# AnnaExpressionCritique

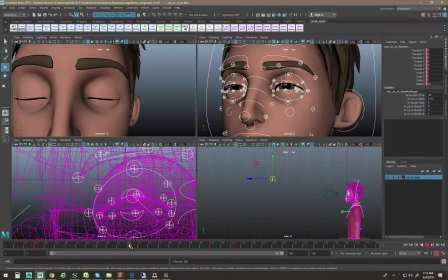[12:32]
Let's keep that longer. Oh, okay. When did we hit the pose?
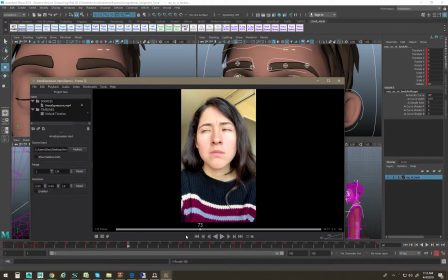[12:39]
We probably just missed a frame. It does slowly look up, but like, oh, okay, okay.
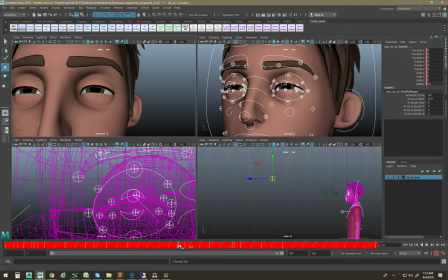[12:48]
I think we just got to ease into the, we got to kind of slam into the pose quicker. More like that. So it's still kind of easing, it's still kind of moving a little in this area, but at least we hit the pose.
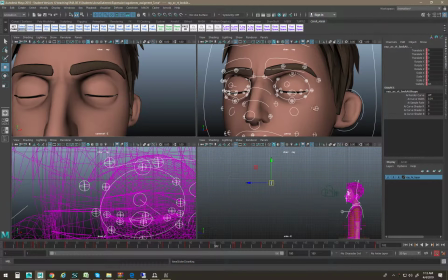[13:07]
And then, oh, and this is the same problem with the upper and lower eyelid.
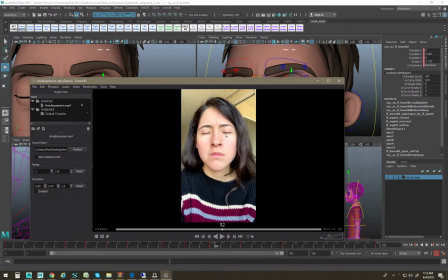[13:12]
And even in your reference, you can see the lower eyelid stays high on most of the blink. It actually doesn't move until the upper eyelid. Okay.
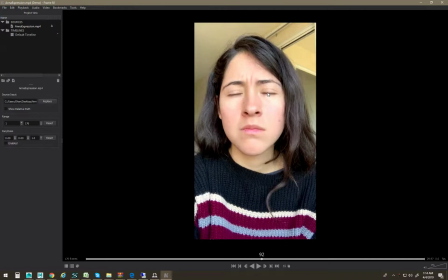[13:26]
So it stays high, and then right there, it kind of, the upper eyelid kind of pushes it down,
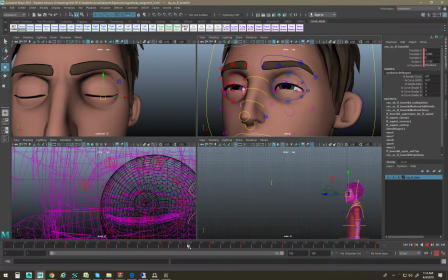[13:33]
which is not really what's happening here. It's moving down together like this. So it ends up feeling kind of strange.
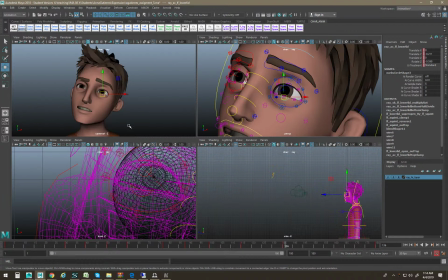And then just kind of move through that end position,
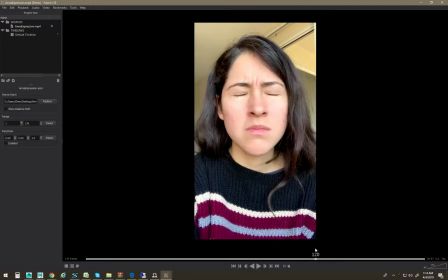[13:55]
which I think it's probably an issue with not picking a, oh, okay, what?
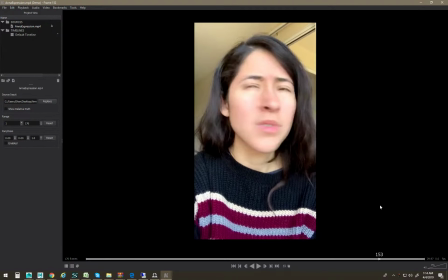[14:02]
So you gotta, I think your animation's gonna make or break itself on this part right here.
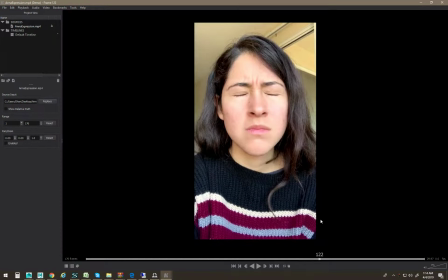[14:12]
So you gotta make sure we like squeeze the eyes in,
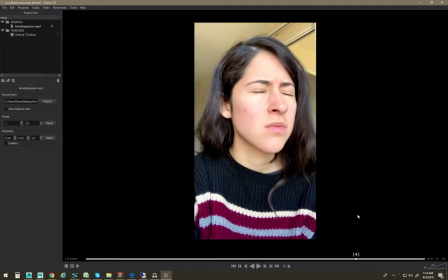[14:17]
turn the head while squeezed, the eyes twitching, and then look out and like, what?
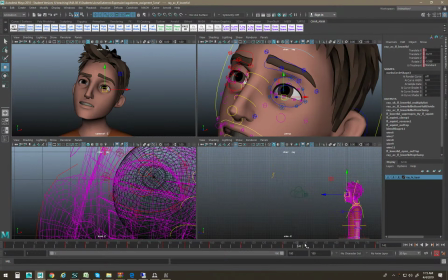[14:24]
And the head kind of does like a cool settle thing.
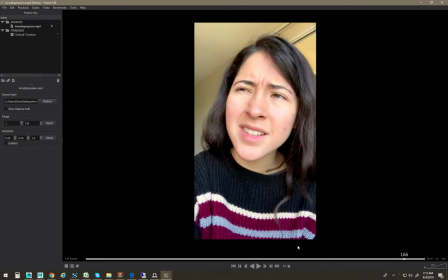[14:34]
Yeah, so I think it's missing that extra close, turn, what? And it kind of does like this weird like forward and rotation. That's gonna take some while to get right.
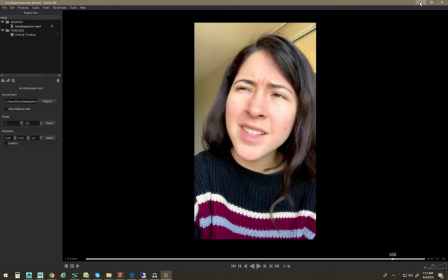[14:54]
If I was working on that, I'd have to play with it.
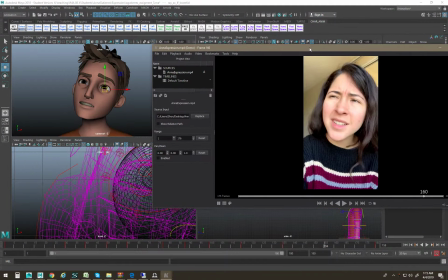[14:58]
But I think the head angle might be part of the problem, and then the pose.
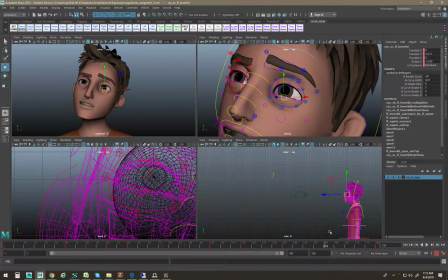[15:07]
I don't know. I'd have to play with that one for a while to get it right.
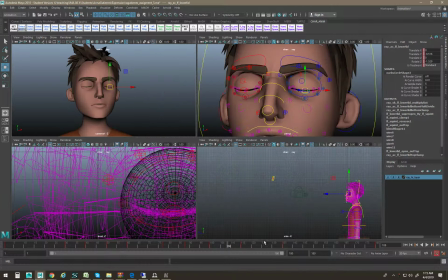[15:10]
But I think if you're just using this frame step key, hopefully, that will help you figure out what to do. And then, like, there's no movement in here because we're just hitting the pose.
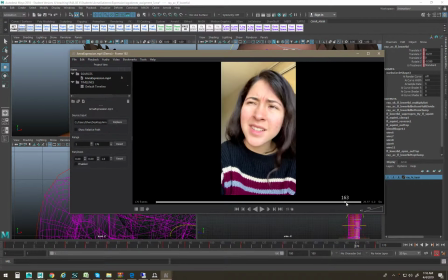[15:22]
So yeah, hit that pose and hold it, because I think this animation is, it needs that hold on the end. That's really what sells it. I mean, the hair helps. The hair continuing to wiggle after the head stops helps a lot.
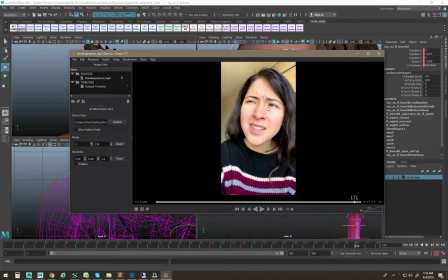[15:40]
You're obviously not gonna do that in your anim. And then there's like just like this pause of confusion.
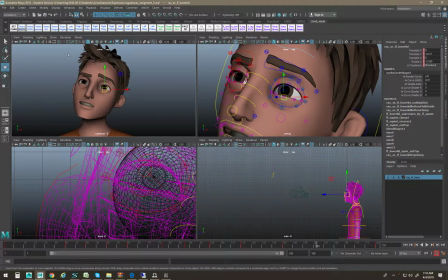[15:47]
You know, this doesn't really read as confusion. You know, necessarily.
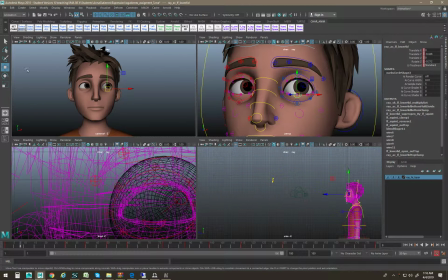[15:57]
So yeah, the whole time someone's off to the left of the guy talking, and this person's listening, and he's going, let me think about this.
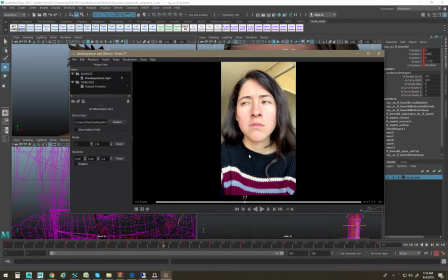[16:07]
Oh, and I think maybe, oh yeah, that eye position is not this.
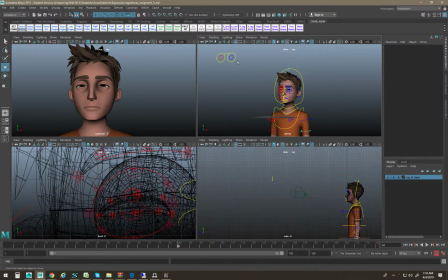[16:14]
Did I break something? I forget. I actually don't know. I might have broke something.
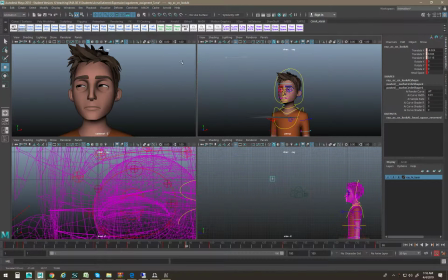[16:20]
I think it's more like that.
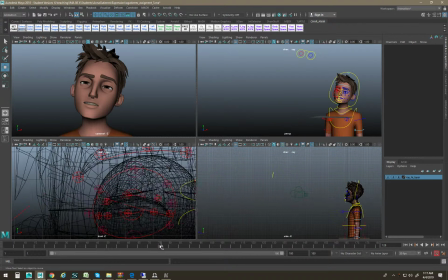[16:33]
How much better does that work? Let's see.